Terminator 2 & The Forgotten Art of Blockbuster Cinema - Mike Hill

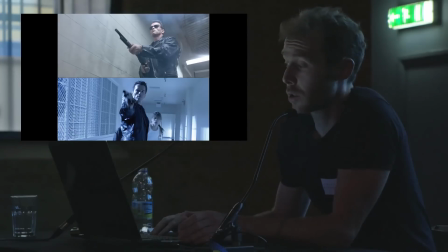2477s
Same situation, exactly the same scene architecture with slightly adjusted details.
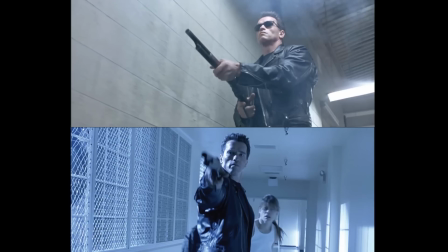2482s
In the beginning scene, Terminator is assassin killer. We have low cinematography looking up at this imposing character with sunglasses on, and he holds the shotgun like a machine. In the second scene, Cameron brings the camera up to eye level so that we can see him in the face,
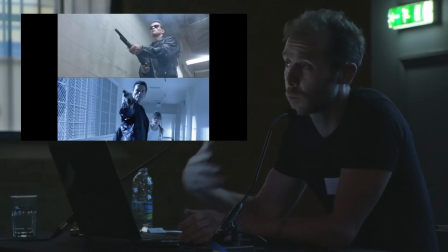2495s
and he starts to handle the shotgun like a human being with a bit more romance and a bit more flourish.
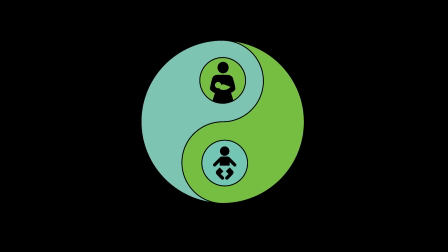2500s
Now, you don't consciously notice it, but your brain does. This is how you feel a film as it progresses. So this even relates down to the conflict of the staging of the conflict.
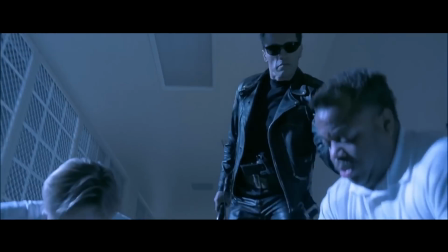2512s
So when they go and have a fight in the hallway in the mall and they have a fight in the mental institute, it's the same setup.
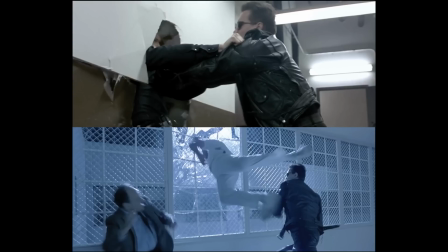2523s
Cameron is literally reusing the same motifs. And what are the motifs?
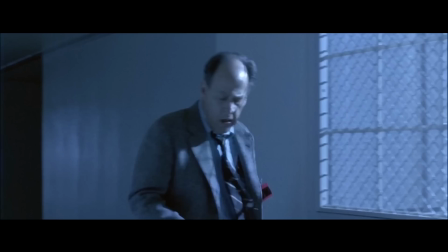2527s
It's conflict with authority. One authority is keeping Sarah locked up wrongfully, and the other authority is about stopping John from growing up.
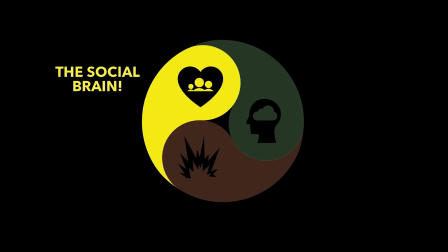2536s
It's all symbolism, and it flies straight into your limbic system because that's what the limbic system understands from millions of years of evolution, having to become a socially adept creature.
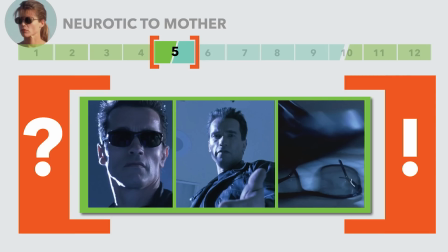2547s
So the beginning of the scene, we've gone through that sequence, but as in all mythology, you've got to prime the sequence and you've got to end it.
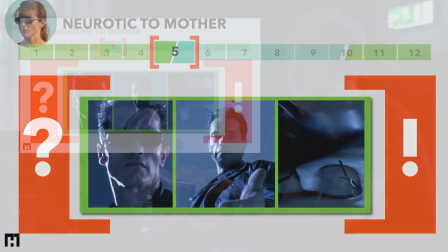2554s
And we're going to see some motifs that Joseph Campbell describes directly in mythology in regards to them entering the mental institute and then leaving the mental institute. So this is them arriving at the gates of the mental institute, which would be the equivalent in mythology would be like arriving at the front of a cave and finding a dwarf that protects it or something.
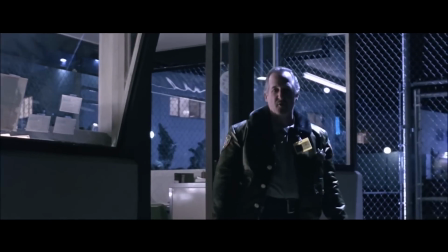2574s Visiting hours is 10 to 4, Monday through Friday.
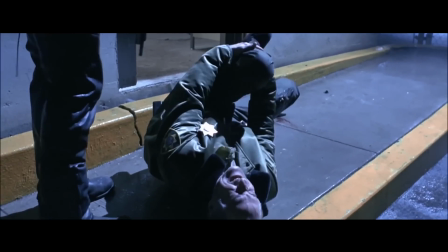2581s What the hell are you doing? You son of a bitch! You shot me!
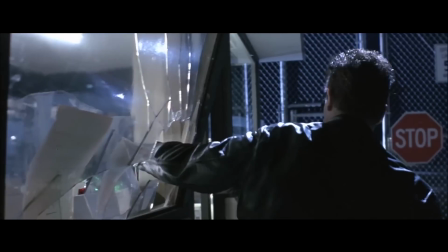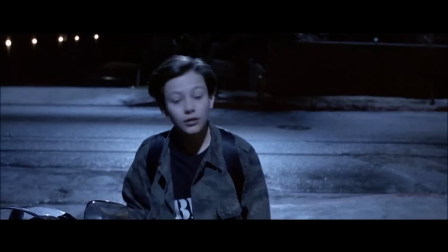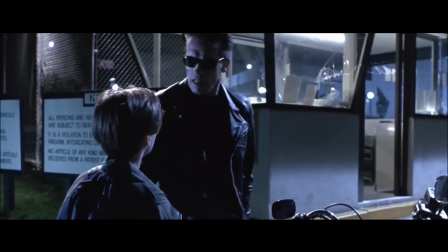2598s He'll live.
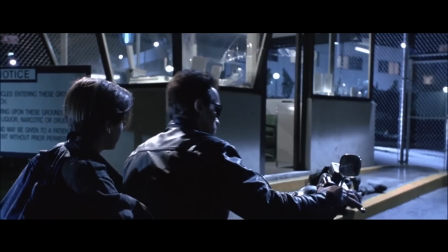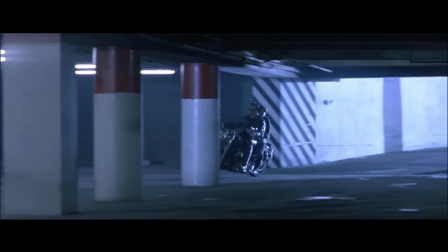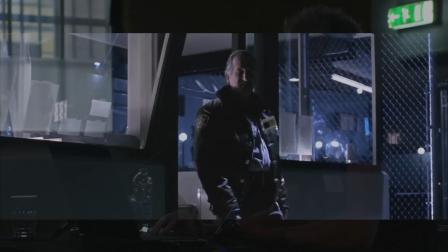2610s
Now, when they arrive, it's important. With all the conflicts in Terminator 2, they never have conflict with anyone but authority figures. It's always security guards who have the institutional badge of authority. And this is what's known as threshold guardians in mythology.
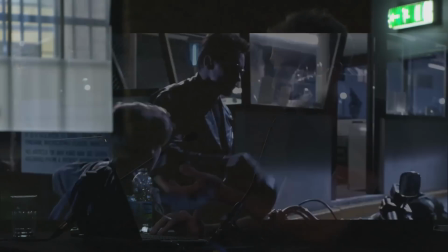2623s
There's always somebody that guards the inner sanctum or the belly of the whale. Now, when we start, they turn up on the rebel bike.
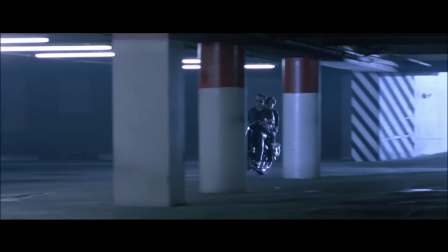2630s
Then they descend into the parking lot. Now, I know I'm going into details here that you probably think are irrelevant, but they're important when you're making stories. If they just rocked up through the gate, pulled up to the front door and walked in the reception, where's the theatricality and the escalation of tension? So they descend down below, and we're going to see this be repeated, the transformation of their entrance to their exit.
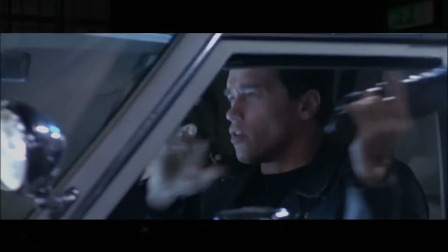2653s Reload.
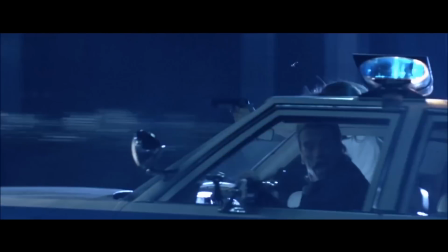2658s Hang on.
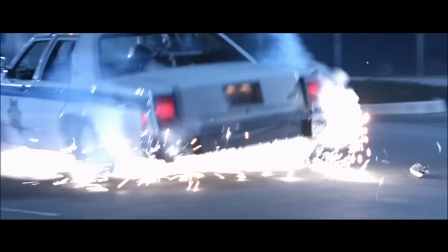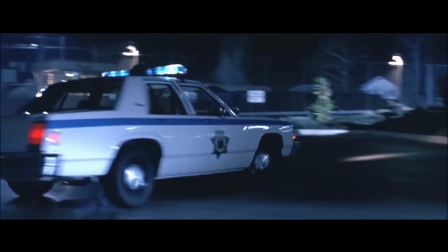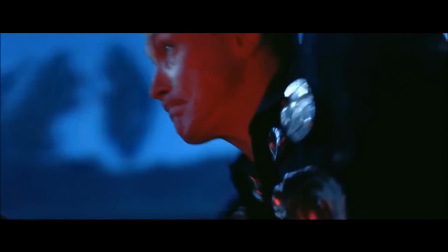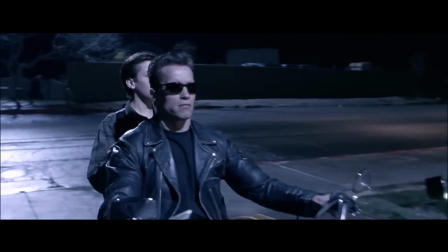2675s
When they arrive, they turn up on a rebel motorbike, and when they leave, they've commandeered an authority vehicle, and in the beginning there's two, in the end there's three. And they use the same entrance that they came in, and we transform the context. So the beginning, they turn up and they're on a bike.
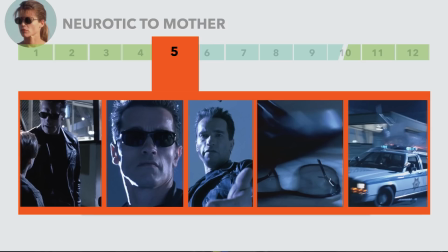2690s
At the end, they leave having commandeered an authority vehicle.
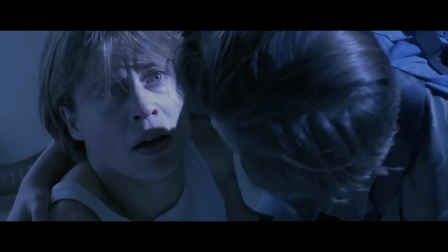2694s
And there's the sequence in between where Sarah's state of mind is expressed to us purely through visual and action.
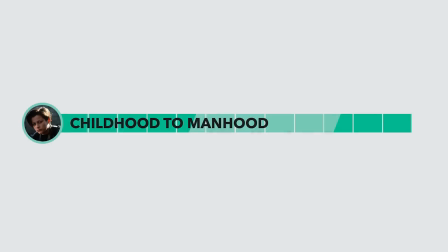2700s
It's really, really powerful visual storytelling. In John's arc, it's childhood to manhood.
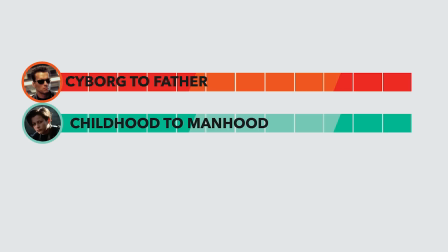2706s
In the Terminator's arc, he's moving from cyborg to father archetype. And in Sarah's arc, she's going from neurotic to mother across the course of the monomyth structure.
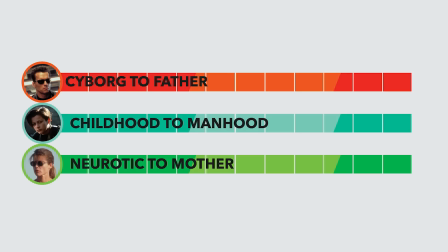2716s
Now, by the end of the fifth stage,
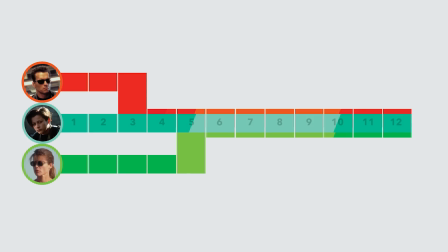2717s
they're all together and it becomes psychological storytelling because now we need to consistently express the development of the characters together.